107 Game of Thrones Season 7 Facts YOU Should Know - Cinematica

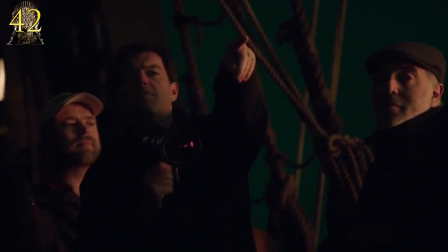Just so we're clear, film and TV sets are notorious for being boring, and yet the entire crew was captivated while filming the scene.
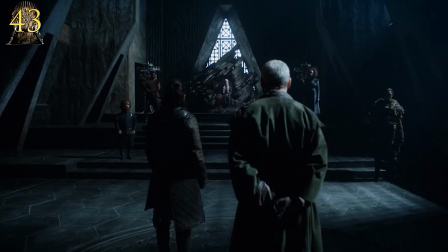The two meet in the audience chamber, which was built by Aegon Targaryen strictly to intimidate visitors,
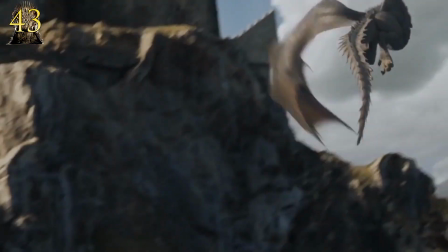but before Jon can even step foot inside, he sees Drogon, Viserion, and Rhaegal soaring above Dragonstone.
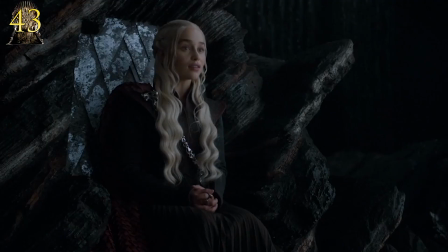Clearly Daenerys was trying to send Jon a message that she's someone who should be feared.
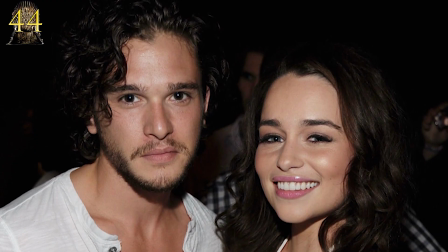It may have been their first time meeting on screen, but Kit and Amelia have actually been good friends since they met at a hotel bar in Belfast before the first season started filming.
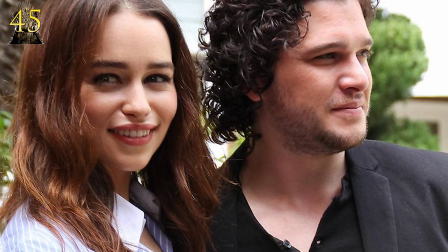So the epic meeting scene may have been electrifying for those on set, but for the actors, it was a unique and challenging experience to know the world was watching two people meet for the first time,
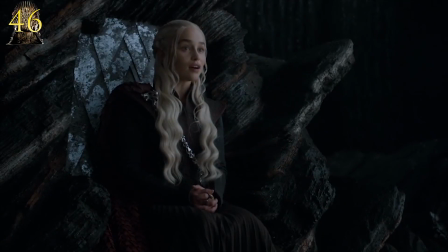who have actually known each other for years. The most interesting aspect of these two characters meeting is the very different perspectives that they have toward each other.
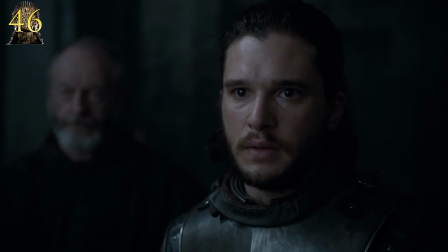Here are the two key heroes of the story, and yet Jon refuses to bend the knee to Daenerys because he doesn't know or trust her judgment,
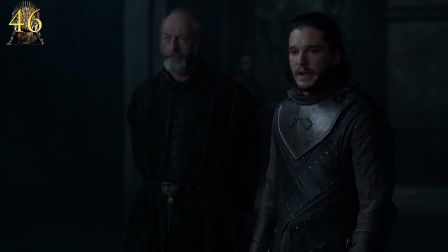and Daenerys looks at Jon as some ignorant bastard with made-up stories about the dead.
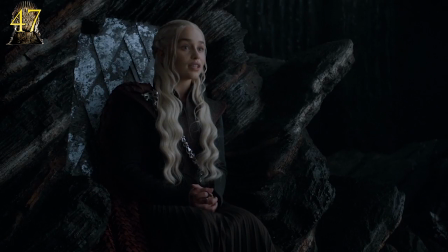According to Michelle Clapton, the chain Daenerys is wearing here represents a lesser version of a crown, and was meant to reflect the eagerness she displays in receiving the actual crown.
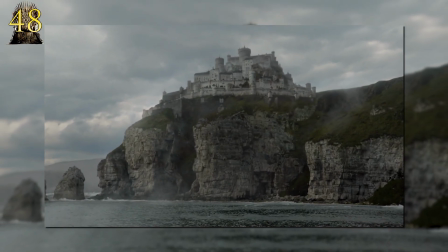The Siege of Casterly Rock scene was about highlighting how the invasion goes contrary to expectations.
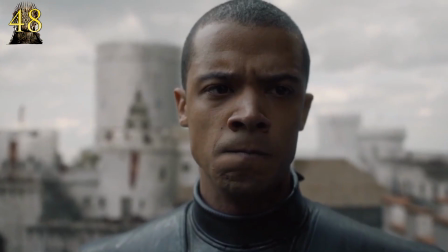To illustrate this to the audience, Tyrion voices his plan as the scene plays out, at which point Jaime's hidden strategy is revealed, giving the Lannisters a leg up on Daenerys.
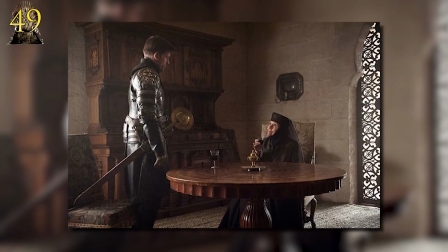Instead of a pointless battle sequence, the scene focuses on Jaime marching up to Alena Tyrell to confront her about the invasion.
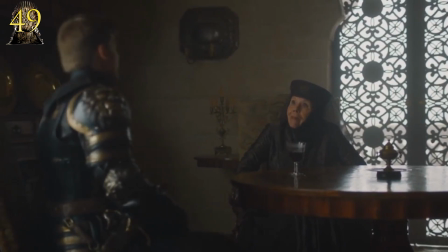They cover the outcome of the battle in just a few words. When Alanna asks if they fought well and Jaime responds with, As well as could be expected, it hints towards the fact that the audience didn't miss anything.
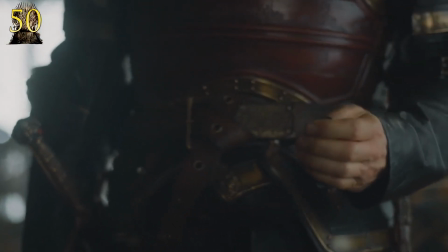In the books, poison is referred to as a woman's weapon, and in relation to the series, the episode titled The Queen's Justice is a reference to the poison that Cersei uses on her enemies.
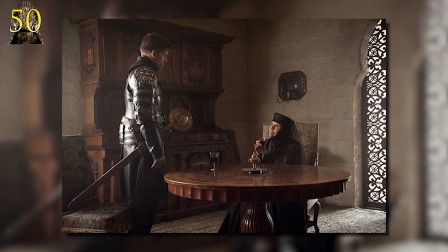This also serves as a reference to Alanna's final confession. The confession seen before Alanna's implied death was D.B.
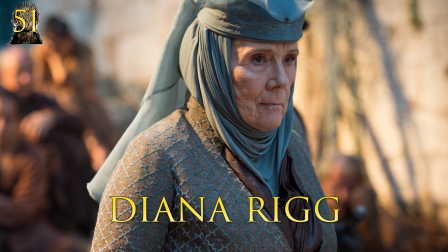Weiss's favorite performance by actress Diana Rigg in the entirety of the show.
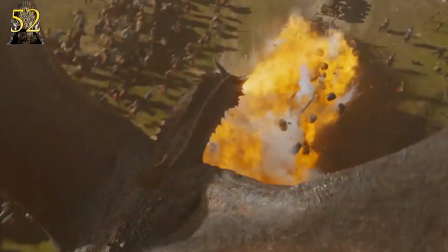The loot train attack scene in episode 4 was described by the cast and crew as someone bringing an F-16 to a medieval battle.
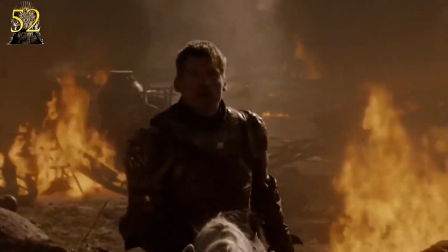It features Daenerys unleashed for the first time as she rides her dragon into battle with the Lannisters in a production even bigger than the infamous Battle of the Bastards.
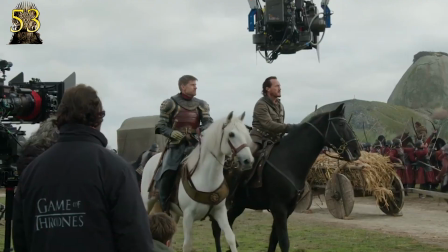The focus of this battle sequence was chosen to be from Jaime's perspective because it's far more interesting and somewhat
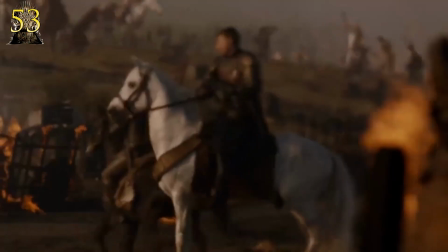terrifying to watch the victim of a dragon attack trying to hold together his troops while the world literally burns around him.
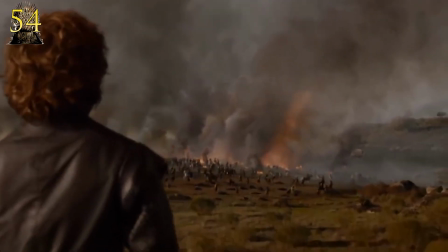It was also a crucial component of the scene to highlight the complexity of Tyrion's emotions during the annihilation of the Lannister army.
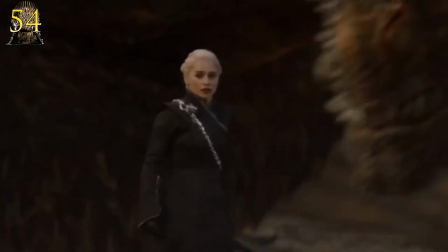On one end is his queen, but on the other there's his brother whom he still loves dearly.
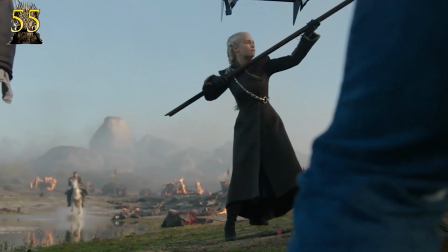The entire aim of that sequence was to confuse the audience in the hopes that they wouldn't know who to root for during that battle.
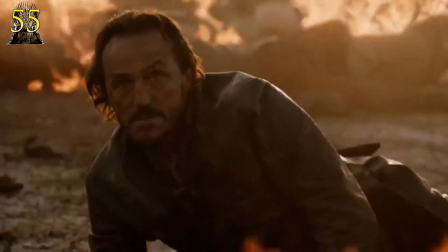This was emphasized through Jamie and Braun's point of views in the midst of the chaos in the battlefield, the idea being that it ain't pretty conquering, according to co-executive producer Brian Cogman.
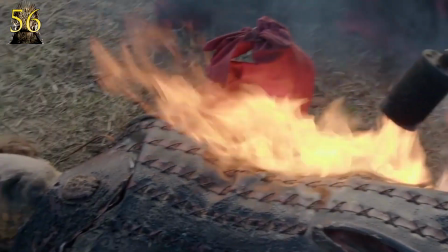It required a keen sense of attention just to track continuity for the battle scene of that caliber. To put it in perspective, 27 wagons were used, all dressed very specifically,
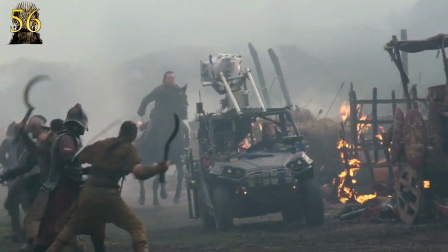and the set had to be reset constantly and dressed according to the camera movement, not to mention the various stages of the battle had to be accounted for and the various perspectives involved.
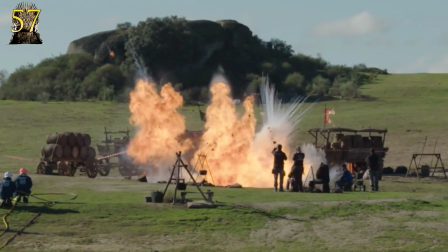Let's just say all departments really had to deliver their A-game. That also means keeping track of what was burnt, half-burnt, or fully engulfed in fire for every single prop on the set.
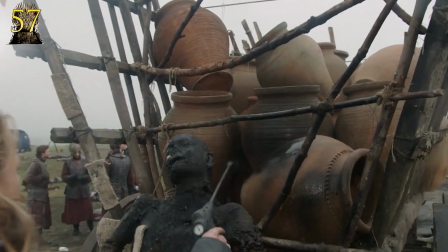To replicate that charred look, an eco-friendly black dye was sprayed onto the props, and in later stages, Ash was used to dress the set to create a more authentic look.
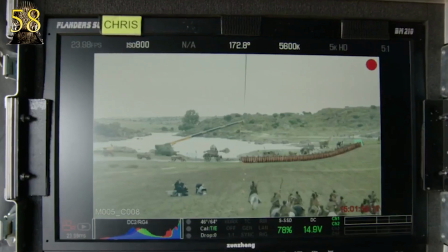For coverage of the sequence, a total of four to eight cameras were used, three different tracking vehicles,
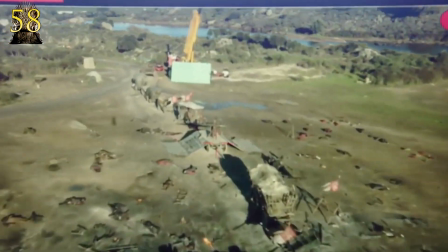and two different airborne camera platforms that were able to mimic a dragon's point of view, which were also capable of movements of up to 70 miles per hour.
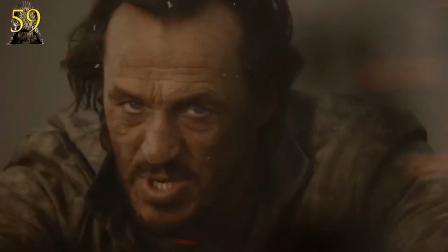The episode played with our emotions and even the audience's emotions when our beloved character Bron shot Daenerys' number one dragon Which is another fan favorite character.
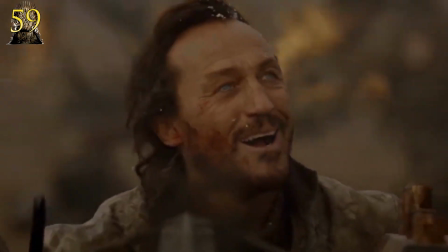Jerome Flynn jokes that ever since the episode's premiere, not even his mailman speaks to him anymore. Well, you shouldn't have agreed to shoot that dragon, Flynn.
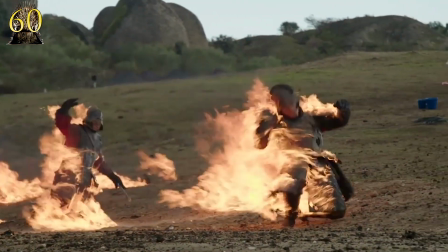The crew actually set stuntmen on fire for this sequence. In fact, they set a new record for setting the most stuntmen on fire for one sequence and setting the most on fire at one time.
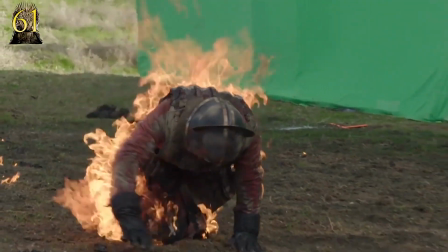That's 73 body burns total in under 10 days and up to 20 guys at once.
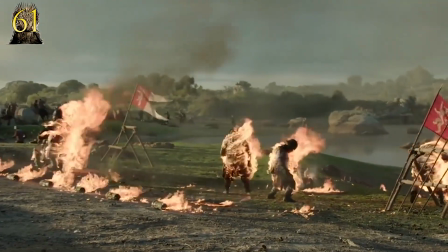As if being set on fire wasn't hard enough, the stuntmen weren't allowed to breathe at all while on fire or else they'd breathe in flames.
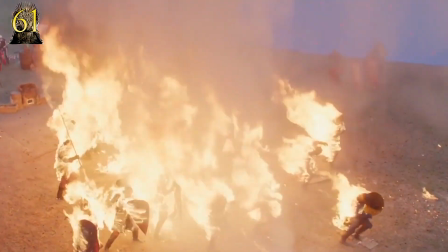They had to hold their breath for the entire shot, totaling an average of about 30 seconds every take.
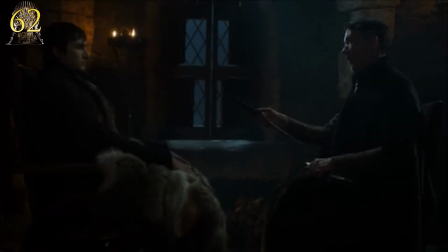In this episode, we also see Littlefinger gift the Valyrian steel dagger to Bran, the weapon used by a cat's paw assassin in Season 1 for his attempted murder.
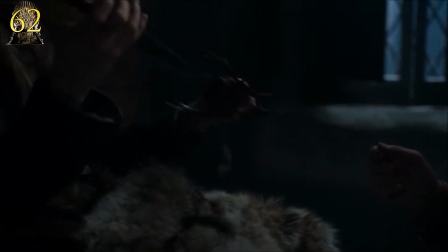The dagger was last seen on Ned Stark's desk, but after Littlefinger betrayed him, I guess he reclaimed it for himself.